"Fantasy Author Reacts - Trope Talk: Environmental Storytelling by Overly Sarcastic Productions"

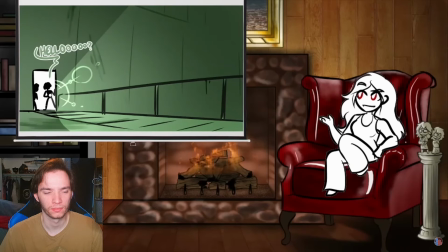1061s
This is the space where you find most late-to-the-tragedy environmental storytelling, where the characters arrive in a location they're expecting to be broadly inoffensive, only to usually experience an escalation from, huh,
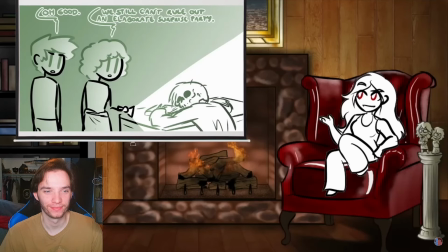1071s
it's a lot quieter than I expected, to, oh, there's a lot more bodies lying around than I expected, to, oh, good, one of them left a diary documenting their final moments, to, good news,
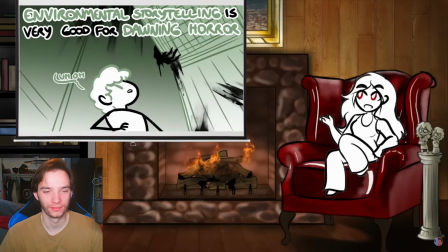1080s
whatever made all these people into corpses has come back for seconds. These stories benefit tremendously by keeping the audience's perspective firmly glued to the characters exploring the space as they figure out what went down and experience the dawning horror of realizing how much trouble they're in.
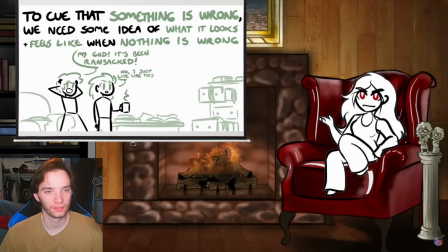1093s
And this is where we can start picking apart some of the general environmental cues that get used in environmental storytelling to signal specifically that something is very wrong. This is a pretty easy thing to signal to an audience as long as they have expectations for what the setting should be like if it's functioning correctly, and that obviously varies from setting to setting and can be very different depending on location and genre conventions and stuff like that.
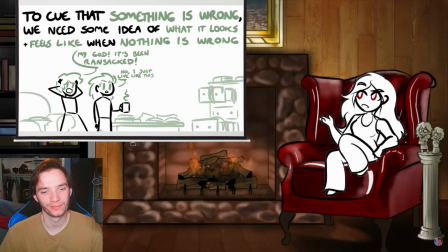1113s
The expectations going into a dwarven mine are a little bit different than what you'd expect to see going into a high-tech space station or an arctic research base,
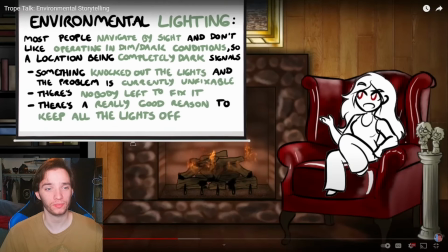1120s
but there are a few simple elements that show up almost every time. Lighting is a very common one. Most people navigate by sight and do not like operating in dim slash dark conditions. So, a location being completely dark signals, something knocked out the lights and the problem is currently unfixable. There's nobody left to fix it. There's a really good reason to keep all the lights off.
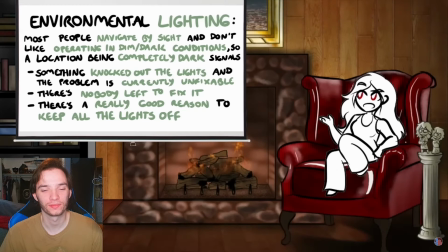1139s
The majority of people, fictional or otherwise, navigate primarily by sight, which means well-maintained environments are usually kept well lit.
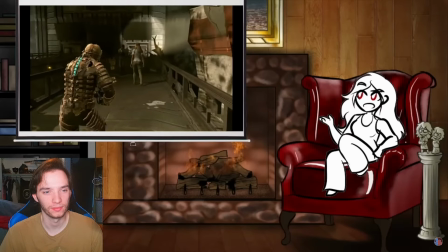1145s
If our heroes rock up to a key location and find all the lights blown out or dimly flickering,
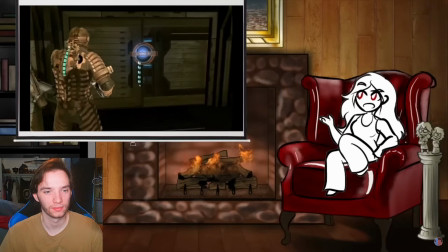1150s
that indicates that something is wrong because under normal circumstances that would be a high priority to fix.
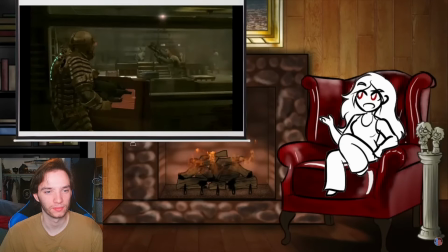1155s
If it's still not working, that either means the lights are super extra broken or there's nobody around to fix it.
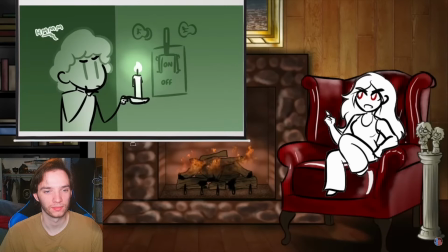1160s
There's also ways you can slip in more specific environmental storytelling here. Maybe all the lights are burned out but there's a surplus of candles around, which indicates that, yes, the lights burned out, but there are people here who have been able to adapt to that situation using candles. This is one of the ways that a background setting, even with no characters in it, can communicate information to the audience about what probably happened off-screen.
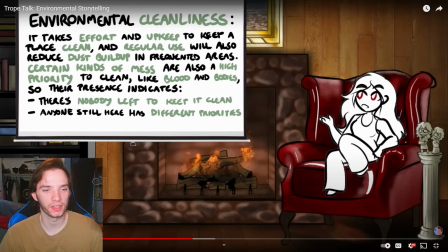1179s
In the same vein, cleanliness is- It takes effort and upkeep to keep a place clean, and regular use will also reduce dust buildup in frequented areas. Certain kinds of mess are also a high priority to clean, like blood and bodies, so their presence indicates there's nobody left to keep it clean.
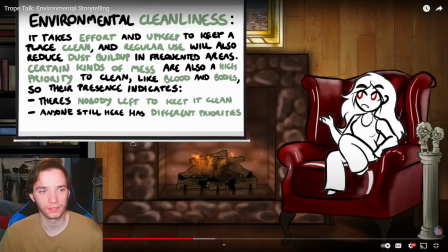1194s
Anyone still here has different priorities. Yes. It's an easy cue to signal how well an area has been maintained and therefore to imply something about the okay i was wrong red and i do have a very much similar understanding and like belief in what environment just environmental storytelling
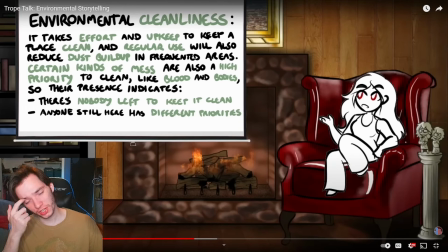1212s
entails um she definitely is going more into it about uh the horror kind of element of it the suspense sort of uh form of environmental storytelling at least right now we still have you know over 10 minutes to watch um obviously
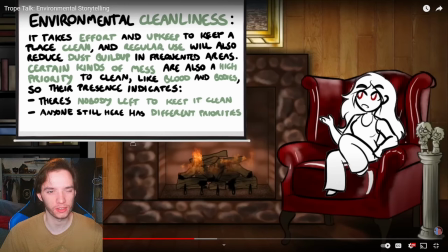1231s
my experience with environmental storytelling is more so tied to uh like the world building uh of of a of it right um just because of the genre that i write in i guess of course you still use this for
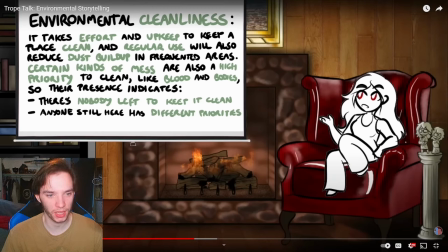1248s
uh suspense building and stuff like that in certain situations but more so in fantasy it is very much sort of a way in to do uh world building is typically how it's more so used a means
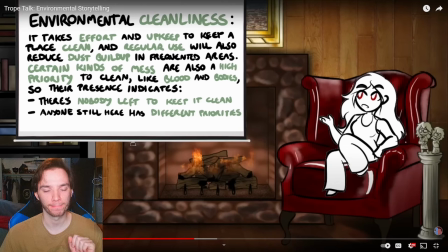1263s
of getting the world building in without um you know info dumping without just dialogue dump and exposition addition of the people maintaining it not all messes are
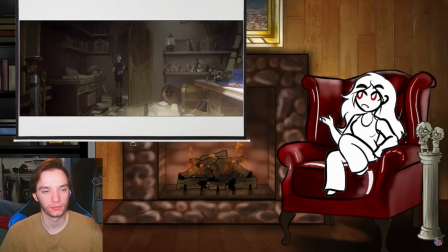1276s
created equal clutter in a well-lived-in workshop doesn't necessarily signal that anything is wrong,
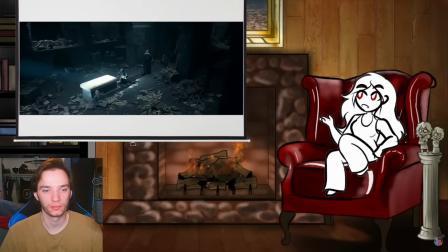1281s
but things like an inch of dust on a main thoroughfare or an absolute butt-ton of cobwebs or assorted bloodstains and body parts
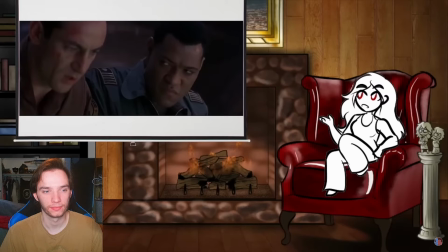1287s
signals pretty strongly that something happened to all the people who would normally be expected to be navigating this space pretty regularly,
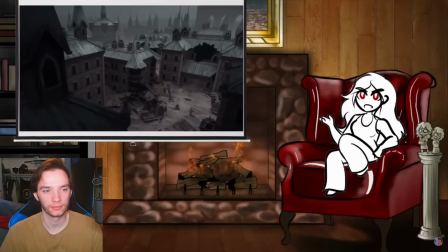1293s
and therefore have a vested interest in cleaning it up. And again, this can be used to communicate more than just that.